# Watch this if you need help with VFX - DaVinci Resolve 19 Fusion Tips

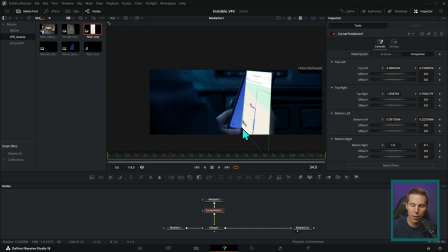[4:05]
Using something like a tracked corner pin or a corner positioner like this to get that same perspective for replacing that screen.
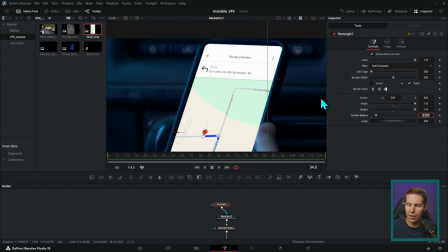[4:13]
And this all kind of goes together, right? We need a mask on this that's going to cut these corners down the way that we want.
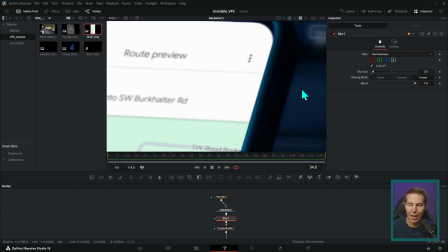[4:19]
And we also need to blur this a little bit so that it matches the blurriness of this footage.
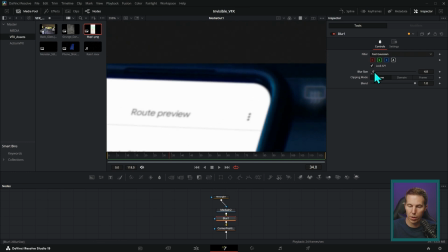[4:25]
Because if it's too sharp, it's going to stick out. We can push up this blur size a little bit, and then we get a much better looking result.
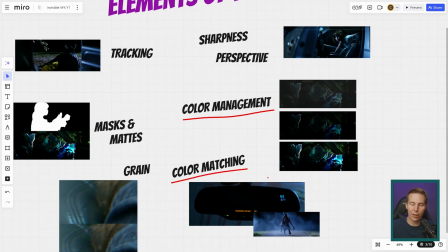[4:33]
That brings us to color management and color matching, and these kind of go hand in hand.
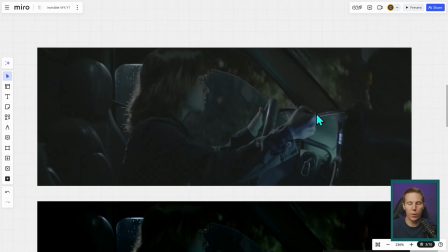[4:37]
When you shoot with any modern high-quality camera, you'll generally be shooting log, which tends to give you this kind of gray, washed-out looking image, and that needs to be properly color managed.
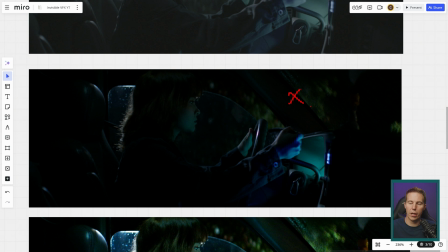[4:47]
Now, this shot is a little bit underexposed, But this image right here is a lot closer to how it actually looked when we shot it on that night. Color management is just a huge topic. If you do want help with that, there's a video right here on Fusion color management, but suffice it to say that you do need to color manage if you want to make any kind of visual effects.
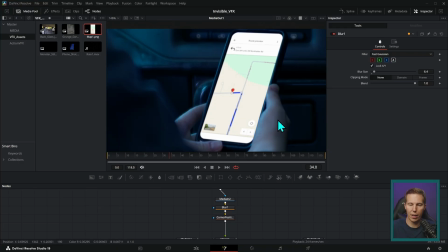[5:06]
Ain't nothing to it but to do it. Because I have color management on in Resolve, the colors here don't look totally insane.
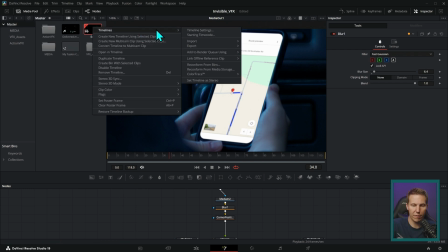[5:14]
Whereas if I were to go and turn off my color management in my timeline settings,
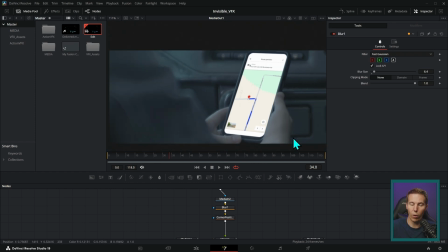[5:21]
then it's going to look pretty crazy because we're going to have this kind of gray washed out log footage that doesn't match at all with the screen.
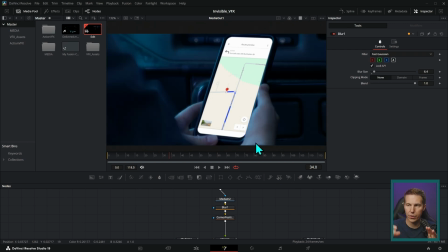[5:28]
But once we have our color management on, then we're a lot closer to the ballpark of actually mixing these two elements together.
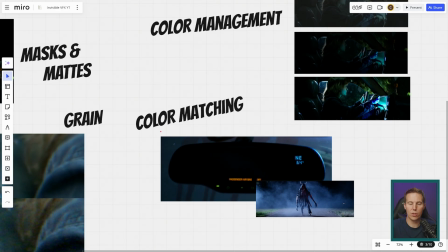[5:34]
That brings us to color matching.
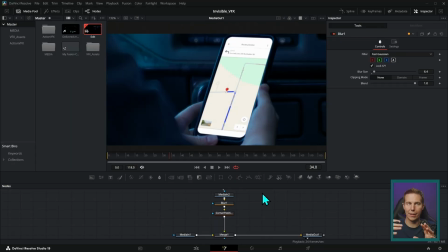[5:37]
Color matching is taking the colors in one element and actually color correcting them to look realistic with the other element.
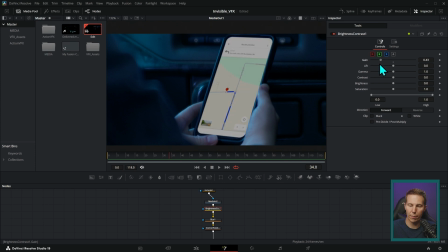[5:44]
So for instance, this screen, we might want to just take the gain down a little bit just so it's a little bit darker, maybe take the saturation out a little bit. So we don't have this perfectly bright screen. We have it a little bit darker so it kind of blends into the shot a little better.
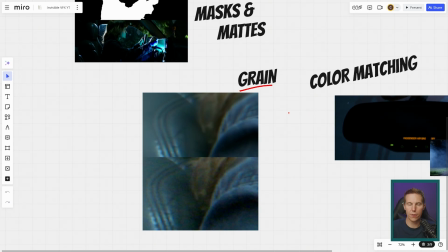[5:58]
The last little element is probably also the most subtle, and that's grain.
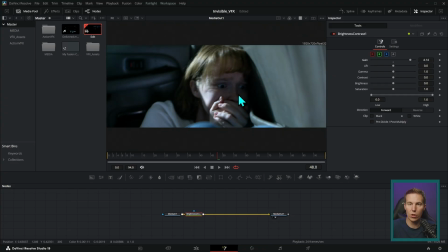[6:02]
Depending on what you're doing to your shots, you may or may not need to deal with the amount of grain that's in the shot.
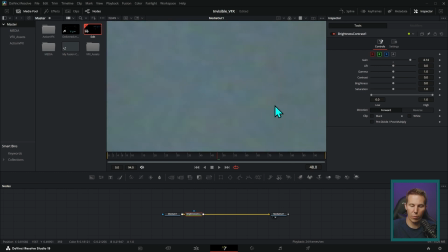[6:08]
And so if we zoom way, way in here and we play this back, we can see there's kind of this dancing grain.
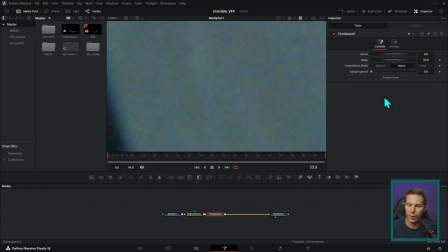[6:14]
This is something where if I were to do a freeze frame on this, that I don't have that dancing grain anymore. And so anytime that you're adding a still on top of something or mixing like a PNG or a picture into something, it's a really good idea to match the grain between the element that you're adding and the footage you're adding it to.
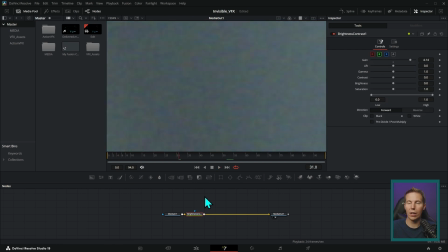[6:33]
There are a lot of ways to do this. Generally, the workflow is to remove the grain from the shot using a plugin or a tool, put everything together without grain, and then put grain back on top of everything. That process, as well as integrating all the rest of those elements of VFX, we go over in detail in this video right here. This is a free course and you can download footage and follow along, and we get real deep into making some realistic visual effects for our movie Delivered, and it's a good time. If you enjoyed this video and you want a little more, well, this is like the big brother, the big boy, the big old boy. It's at least 3 absolute units bigger. And that's fact.